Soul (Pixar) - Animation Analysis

Welcome back to another animation analysis and today I'm going to take a look at the movie Soul. And unlike the trailer where you just look at a couple of sequences and shots that you don't choose,
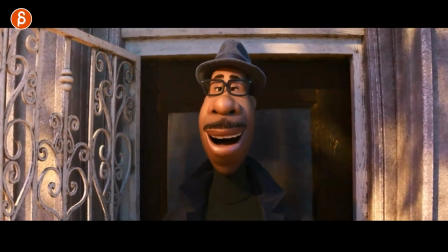8s
I looked at the movie and picked out a few sequences and it's a tough thing to pick because they're all so good.
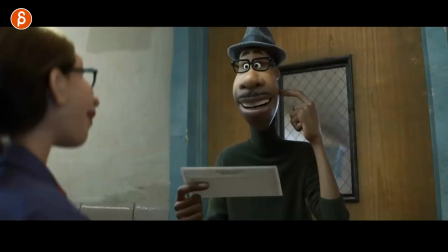13s
It's kind of hard, you might as well just say watch the whole movie Soul. But since I'm not going to go through the whole movie and that will be a problem probably copyright as well,
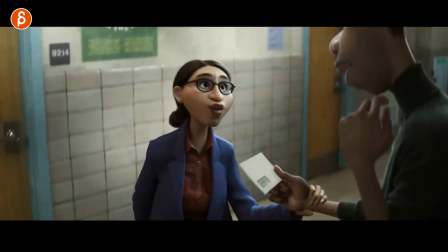22s
I'm just going to pick a few sequences and this was actually just a shot and And what I love about this one is as we do lip syncing or pantomime, we're always kind of tempted to act out words. And it's sometimes a bit easier and a bit more the cliche thing to do.
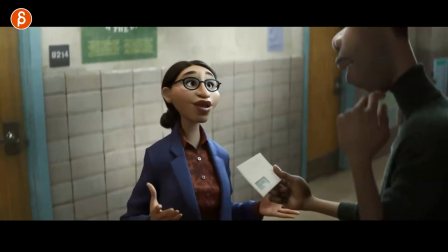36s
But what I like about this is that it's not really doing that. It's actually, it's a nice little subtext thing here where she goes, all right, you got your full job here.
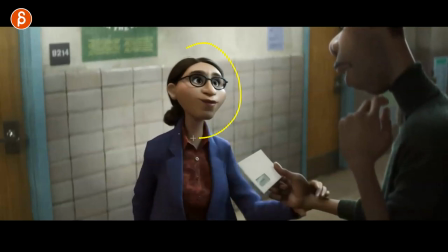44s
And welcome to, you know, to the teacher family and so on full time.
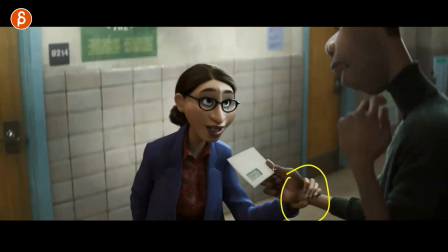48s
And what I love is this. It's in a way she's saying,
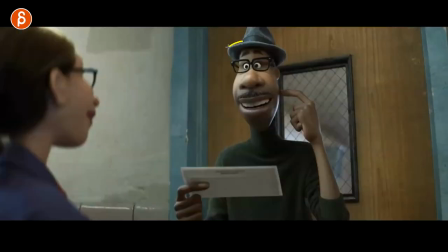52s
all right, well, you're here with us now all the time. he's not really into this and to him it's
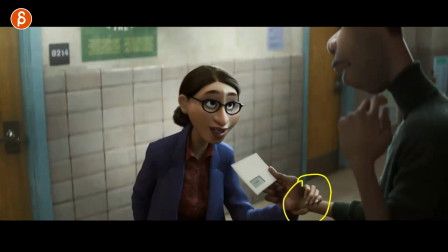58s
more of a handcuff a shackle it's like ah this is not really what i what i want to do but i'm kind of trapped here and i love that this grabbing is kind of re-emphasized i mean that's how i read into this but it's kind of re-emphasizing that that notion of you're with us
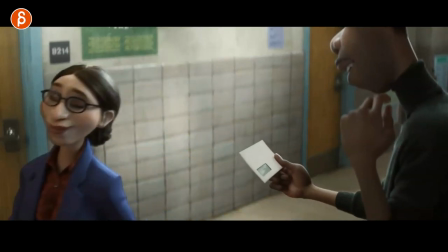72s
here this is the handcuff you're trapped with us here now and not really fulfilling the dream but that's a nice little bit of a uh
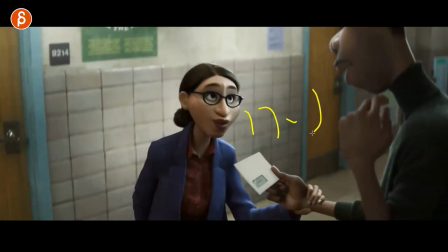80s
kind of an acting moment where think about what your character is saying and what could you do that is not really acting out words but at the same time it is kind of but you mean like it's a bit of a subtext or kind of a little hint at something something that's a
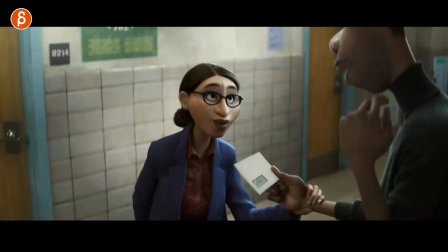95s
bit more subtle potentially i don't know i really like this moment i don't know if i am right but this is what i'm taking from this and i'll like it
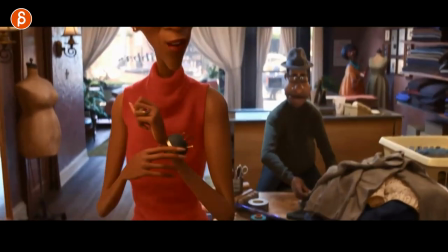102s
this i picked just because of the background character because you would think that well you know whoever has to animate this and potentially
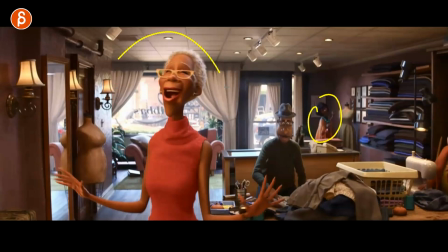109s
this character maybe this is a background animator or the animator has to do all three or you know more characters in there but
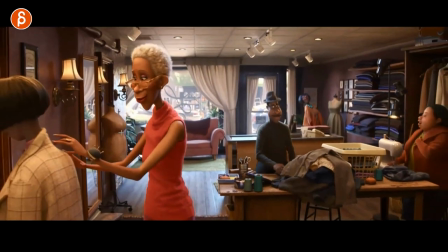115s
if you watch this there's some great stuff in there a lot of really nice hand poses really nice character designs the whole thing i mean the whole movie just looks
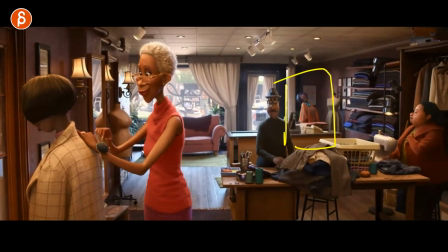122s
beautiful and lots of great characters but come on i'm going to switch to a different tool and i'm going to say look at her
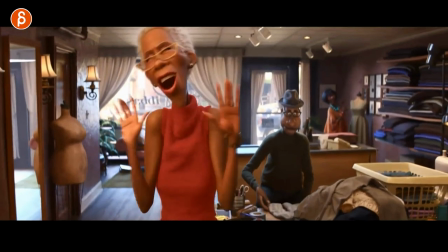129s
ready let's go back let's play this again look at her everybody's excited she goes come on come on It's so good.
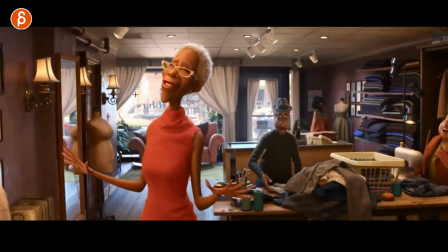137s
I really, really like this. So this is just as a reminder that if you have a shot and you are in charge of the whole thing, don't skimp on background characters.
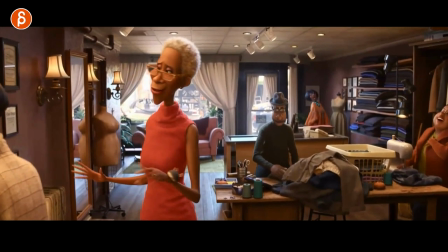145s
This is something where you can try out things, a broader move. But I love the shoulder animation.
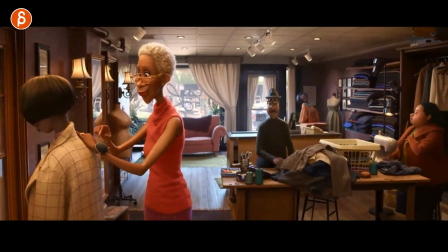150s
It just has such personality in this. It's a really, really great moment. It's just that to me is just, I don't know, it's just better than everything else in the shot.
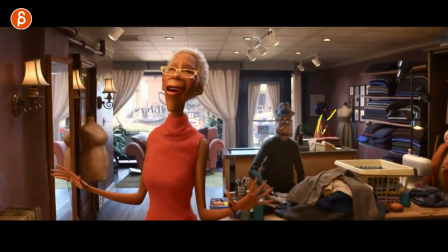159s
I love that moment. You can see that little lean down with that arm and then whoa coming back up with the shoulders it's just a great moment
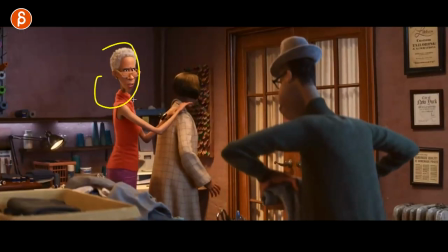167s
i picked this one too just because sometimes you have a lip sync right it could be a two person lip sync a one person lip sync where the person is listening whatever and that's it now as you watch my channel you know i like sets and props and all kind of stuff but i also like
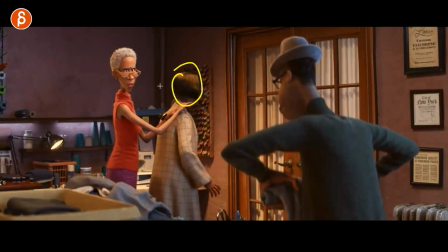182s
adding other characters and you can do stuff with them they can be there to listen to the main character kind of their reaction will re-emphasize what they're saying it could be a lot of contrast all kind of stuff it's such great material an opportunity to push things further and this is a
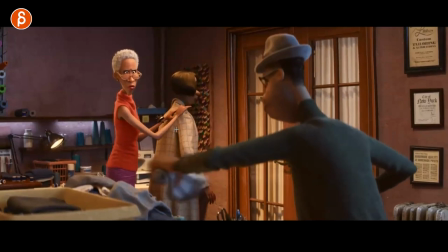196s
great thing where she has the needles here and watch her right she puts this in oh just a bit of a painful look love that face too
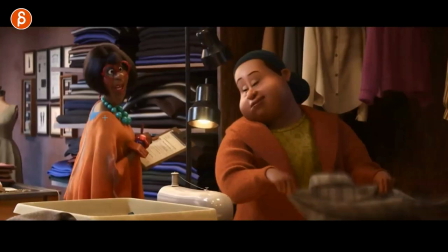202s
and then she goes again they're listening these i mean that whole sequence all those characters are so well done i love it but as she continues
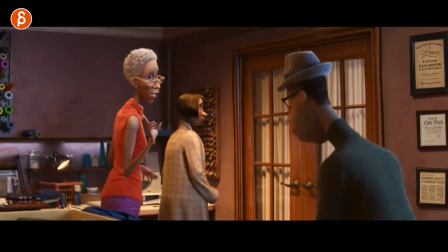210s
on you know scrub forward here she continues and then grabs the second piece here ready oh these pull it is too here again i'm that whole movie
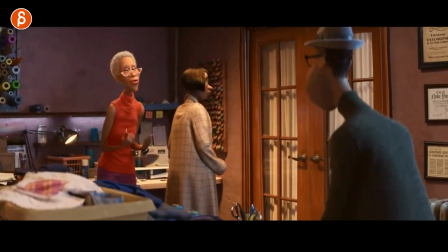217s
just go frame by frame for the whole movie but anyway i want to pick out this moment where she does this again and she's going to pick it, but not really.
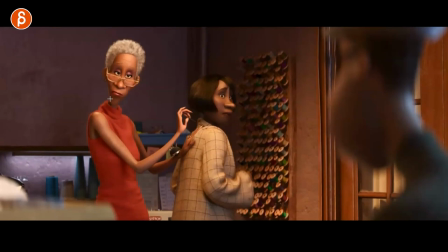227s
And now we're waiting, we're waiting. And as she's asking him, what are you going to do? Again, great facial expression, nice little curve there. You can see her going, come on, say yes. So she doesn't want to get pricked here again.
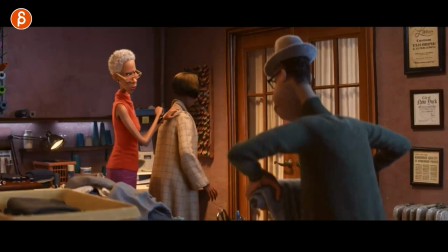237s
Again, for you to think about as you have a moment, that little bit, beep, that's that one.
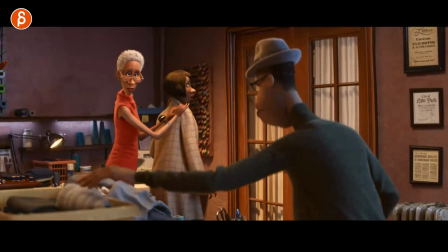243s
And then comes a second one. So if you have a scene, maybe it doesn't have to be human. This could be a creature.
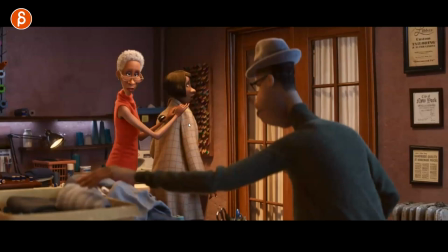249s
I mean, this movie, we have a cat, But if you have anything, you could have a cat, a dog, or she's just holding something or whatever it is, right? It could be feeding a fish, whatever. And maybe she's distracted as she's talking about something. And there's more fish food coming in and the fish keeps eating more fish. Maybe they just grow way too fast, not in real time.
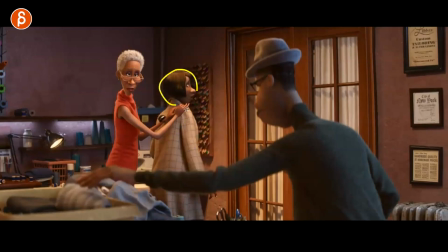268s
To me, this is just a great opportunity where you have extra material, extra characters, pets,
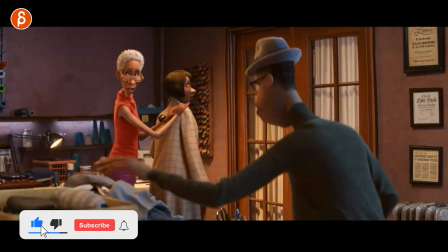274s
humans, whatever you have. just to kind of push that scene a bit further and also add a little comedic element to this.
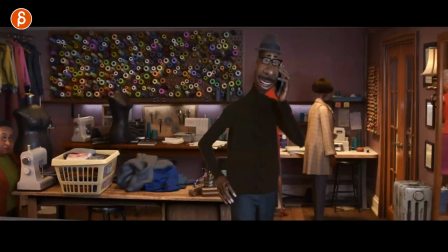280s
And I thought this was really cute. This moment to me is purely animation just because it's just awesome.
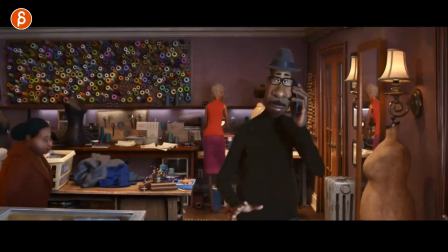286s
You watch this and obviously you watch the whole movie, there's great stuff in it. But every now and then there will be a scene that just stands out.
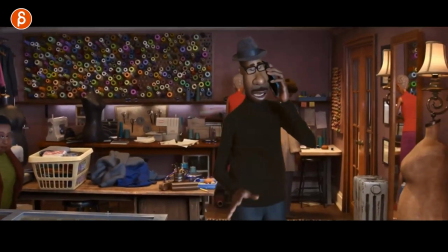292s
Look at that walk. Ready? I'm just going to play this. Love the weight. Love the little weight shifts.
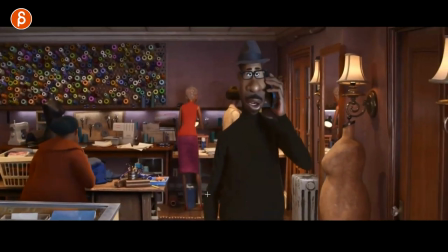298s
I love what that hand is doing. It's just such a, I know, there's such a personality.
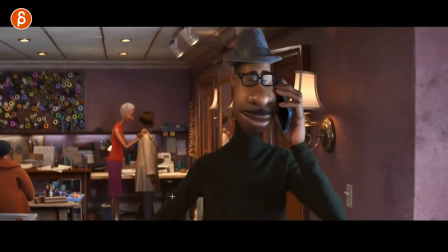303s
You can see the hand on the hip there. it's such a good walk and then once you get to this you can clearly see also that the character besides talking is also listening to
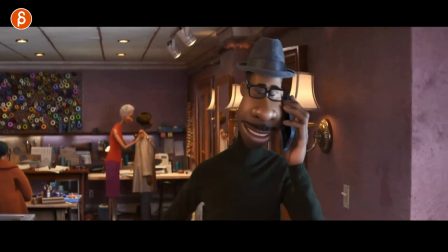312s
what's going on i'm not going to play the audio and you don't have to because you can see here right there he just heard something reaction to that
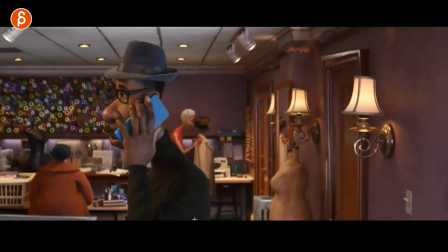318s
and i love that little dip down with the head moving over for that walk and then you can see again the thought the lifting up
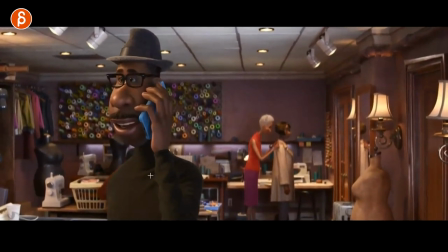326s
of the head right the whole body straightens for the interest like oh i heard something and then oh man and then i love that love how the character goes down looks over over there again for contrast right you got that posture that's tall go down to something lower and then
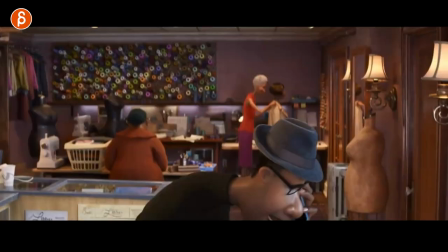342s
move over into this and there's much more excitement the hand comes in i also love the camera you can see this here the camera's nicely framed because whatever he is saying
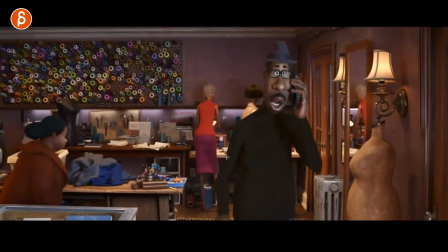350s
the mom is listening right let's go back here so as he's talking you can always kind of pay attention to the mom Doesn't want to upstage the whole scene.
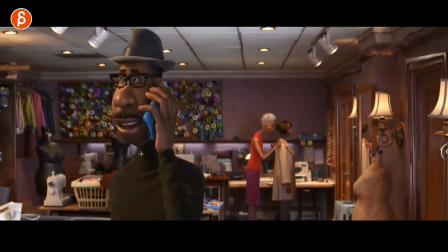359s
She's just kind of listening because you know moms are always listening. So he has this moment. It's kind of a chit chat. And now he's going to get excited and the content of the conversation is going to change.
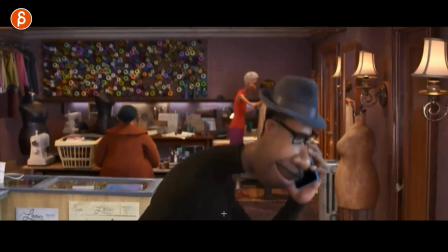367s
So then pay attention to the mom. So anyway, it goes back in there. The camera's late. I like that he breaks frame.
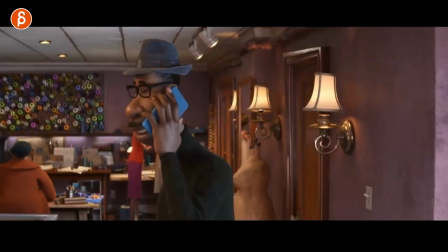373s
Camera adjusts. Goes a bit higher. Camera adjusts again. And again, the contrast. Because if you have your character and all you do is stand in one place, creepy boring.
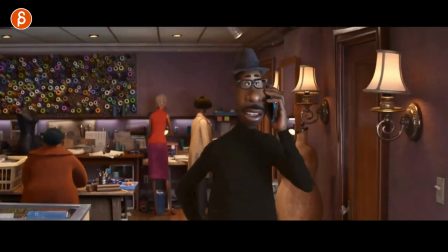382s
Same height. Just visually the contrast. There's nothing going on. but in this you got a yes depth right comes from far away closer
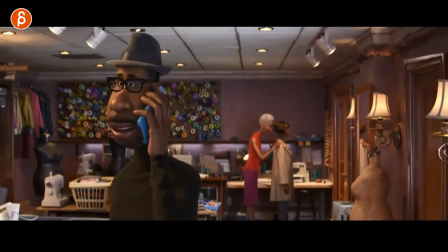388s
to the camera changes around tall to lower more
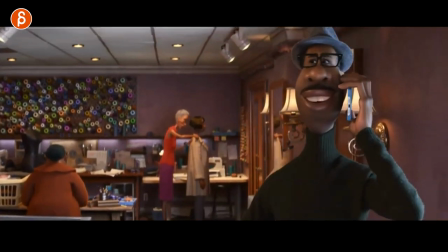393s
excitement the rhythm changes goes even taller there it's great and now that he
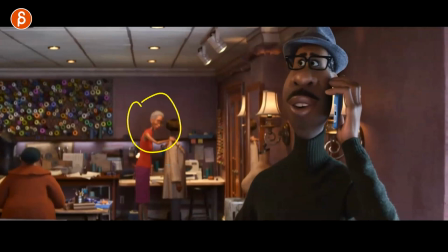398s
has that moment oh man everything look at that now she's listening and he
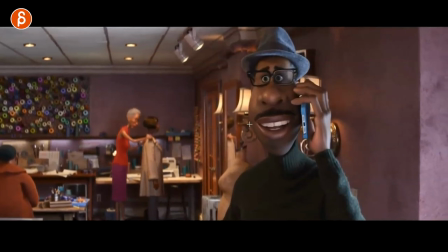403s
knows that look at that he knows it goes over and all that little moment before he does right he's got the excitement the wide eyes and then before he looks
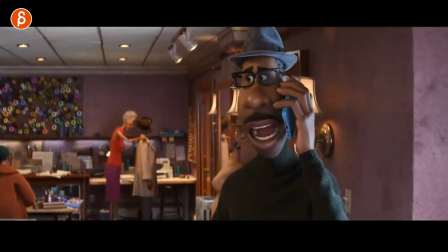411s
over there check out the frame by frame that widening because he knows mom is listening so the eyes they lead over then we
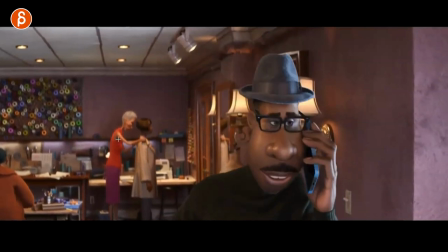419s
go over there and then he turns around and you can see as he keeps on talking kind of whispering but you can tell i mean if you listen to the audio say something very important of what he's going to do and then look at the mom
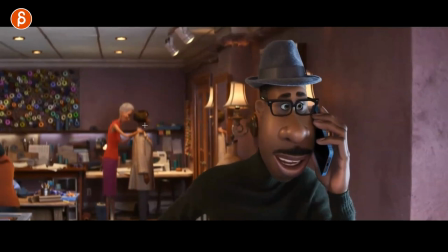430s
oh and that look at that it's not just that it's like this makes no sense and we all do this right i do this when
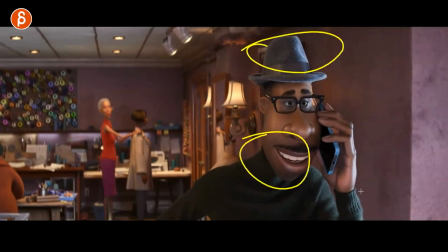436s
i animate and have whatever imagine there's a head controller there's an arm controller and I kind of manipulate maybe fingers. Maybe it's like a phone controller. I would physically, this sounds really stupid, but I would lean over and, you know, in order to see more of maybe the ear control. It makes no sense on a computer screen. But I don't know. Sometimes you just do weird things. Same for her.
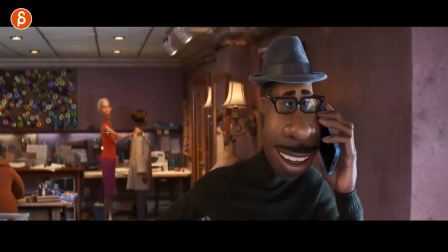456s
She listens, hears this, but then the straightening, she's like as if she wanted to see more, maybe read the lips. Makes no sense. She can't. But it's just something for you to think about in terms of, well, I'm interested. It's not just the head turn, But no, I'm just going to straighten the whole body, move back to really be more interested and also promise her to kind of stop and look.
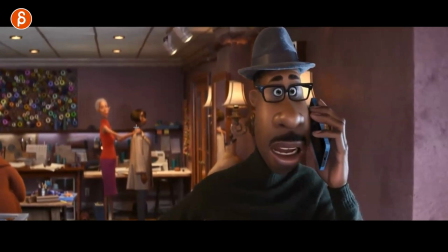475s
Actually, if you can see, this is a slight eyebrow change. Maybe. Well, I'm reading too much into this.
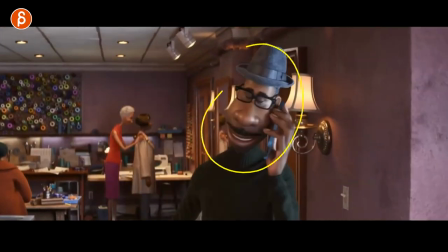480s
But again, this whole moment, this is also one really long shot.
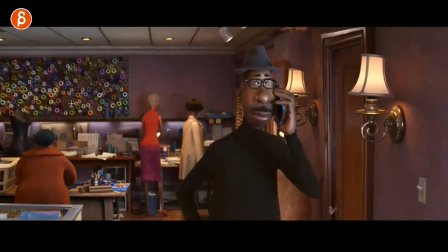486s
So watch at this. Look, I'm going to uninterrupt the playlist. The walk is fantastic. The weight, the attitude of personality is great.
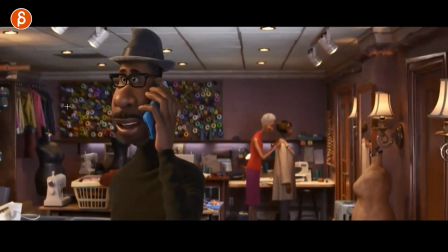493s
Love that little hold, little shake, then come back, then hold, and then down.